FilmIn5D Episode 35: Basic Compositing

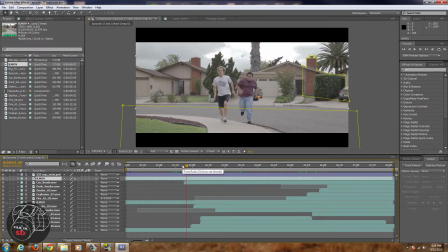[4:06]
These are all from Video Copilot Action Essentials 2, and you might have heard of it, but you can get some free ones too on various sites. Just Google it. And what I wanted to say was that this isn't just one explosion happening.
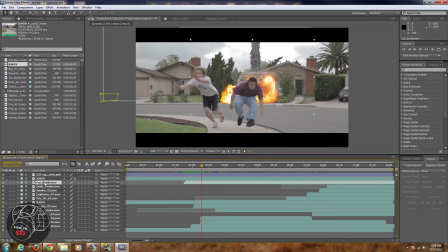[4:24]
This is multiple explosions. As you can see here, we have a car bomb, we have dark smoke for the after effect, we have just the regular smoke initially right here, as if the car is steaming just before it blew up. Then we have another explosion, then we have a fire effect, and so it's not just one explosion.
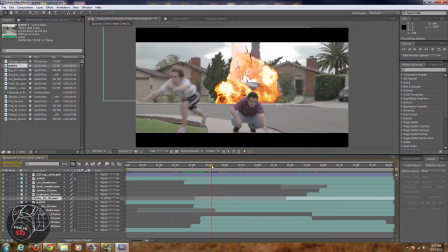[4:43]
A lot of times I see people try to do an effect like this and they just do one explosion, and as you can see, there's debris too. And you just want to add as much as you can. You don't want to overdo it, but you want to add as much as you can to give that wow factor. Because I think when most people are watching this for the first time, weren't expecting this to happen, and all of a sudden, wow, it happened.
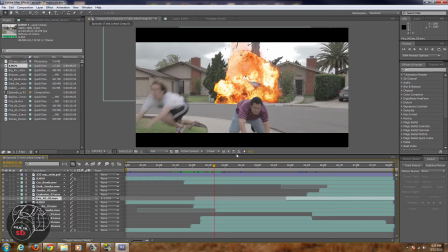[5:03]
And obviously, if you slow it down, you can see some of the imperfections. I mean, maybe not right here, but later on with some of the debris on the ground, or the explosion gets really big in front of the trees. It's not perfect, but we do make an episode every week.
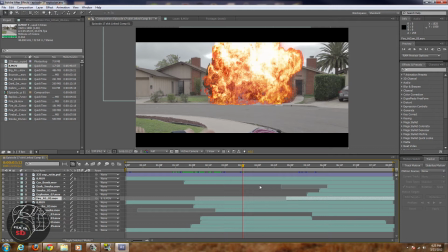[5:18]
And so this was a couple months ago, and I was just starting to learn visual effects at the time. But yeah, and you just want to have same with sound. I mean, sound's the same way. For this explosion, I used like 4 different explosions, and it one from far away.
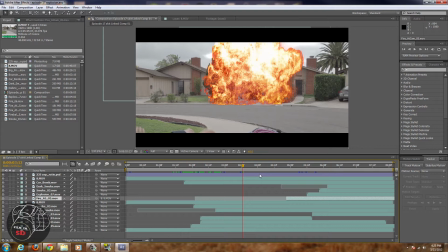[5:35]
I added effects to like the same ones to make them sound a little different, just to give it a more like a fuller effect. And so you just want to combine your effects. Same with gunshots too, can be the same way. You can add an echo to it, you can add the bullet hitting the ground,
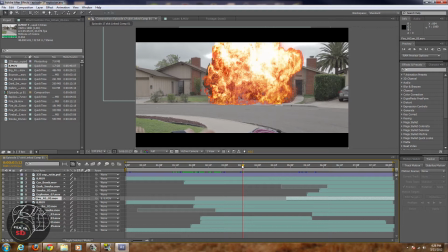[5:50]
and just doing all these things will help add to your visual effects and your composites. That's what this is all about, the different assets.
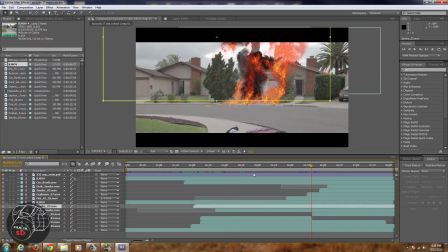[5:58]
And as you can see here, when it lands behind the house, there's another 6 assets, including the black smoke again, debris, and fireball. And I actually like the one behind the house even better, because you're able to cover up the bottom, so you get that kind of mushroom effect.
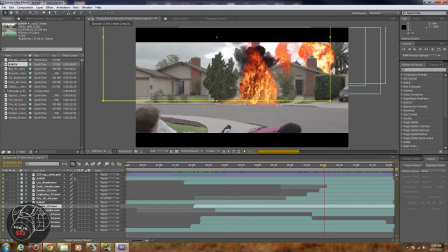[6:18]
It's just a little different than the other one, because the car is actually blowing up all the way. I don't know. This one was just blowing it up into the sky. And I don't know if you saw that, but the car does move the whole path.
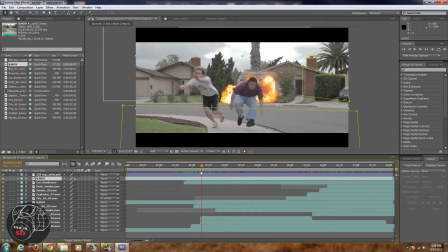[6:30]
It is there the whole time. I'm trying to grab it. There it is. It goes up just a little bit, bumps up, and then it starts to shoot up, and then it shoots all the way up.
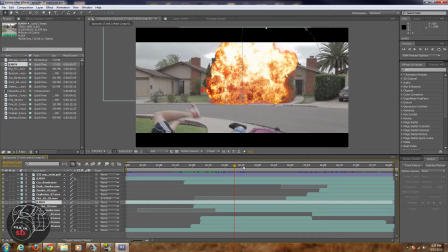[6:43]
Now, my RAM's kind of running a little bit hot right now, so I can't actually show you all that, but it does come up and come back around and come down. And so there you go, you just want to combine your effects, combine your sound effects, and it's going to give you some really nice composites. And we're back. If you have a specific question about something that you've seen on the show, send it to us on Twitter at FilmIn5D, and we'll answer it for you. Now, that tutorial gives you a good idea of how to combine different assets to make special effects, but I didn't really talk about color correction, which is the final touch that every working compositing needs.
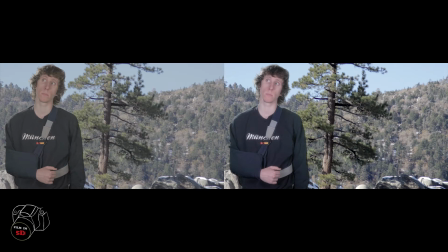[7:15]
Take this green screen footage, for example. In the image on the left, I clearly don't belong in the environment. Almost everyone will look at this and see that I'm just in front of a green screen. But after we apply color correction to both layers, I fit in much more nicely. We'll head on over to After Effects and I'll show you how to pull this off using color correction tools in After Effects. But normally I'd use Magic Bullet Looks or Colorista, since they have way more options.
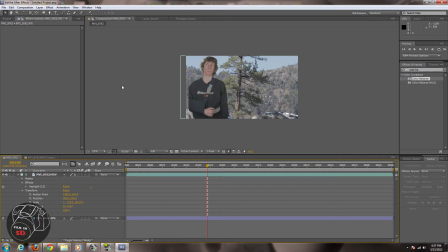[7:36]
Alright, so since we're talking about compositing, one of the main things I wanted to talk about, and the thing I'm going to talk about right now, is color correction. And a lot of times you'll be seeing amateur videos and you see green screen footage,
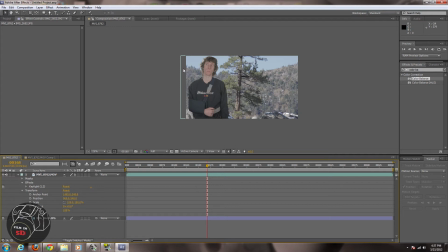[7:51]
and this is most common, and that's why I got this example here, where they have their subject in front of an outdoor scene, and you can totally tell that it is not matched up at all. Like you know that they're standing in front of a green screen, and that they're not in that environment.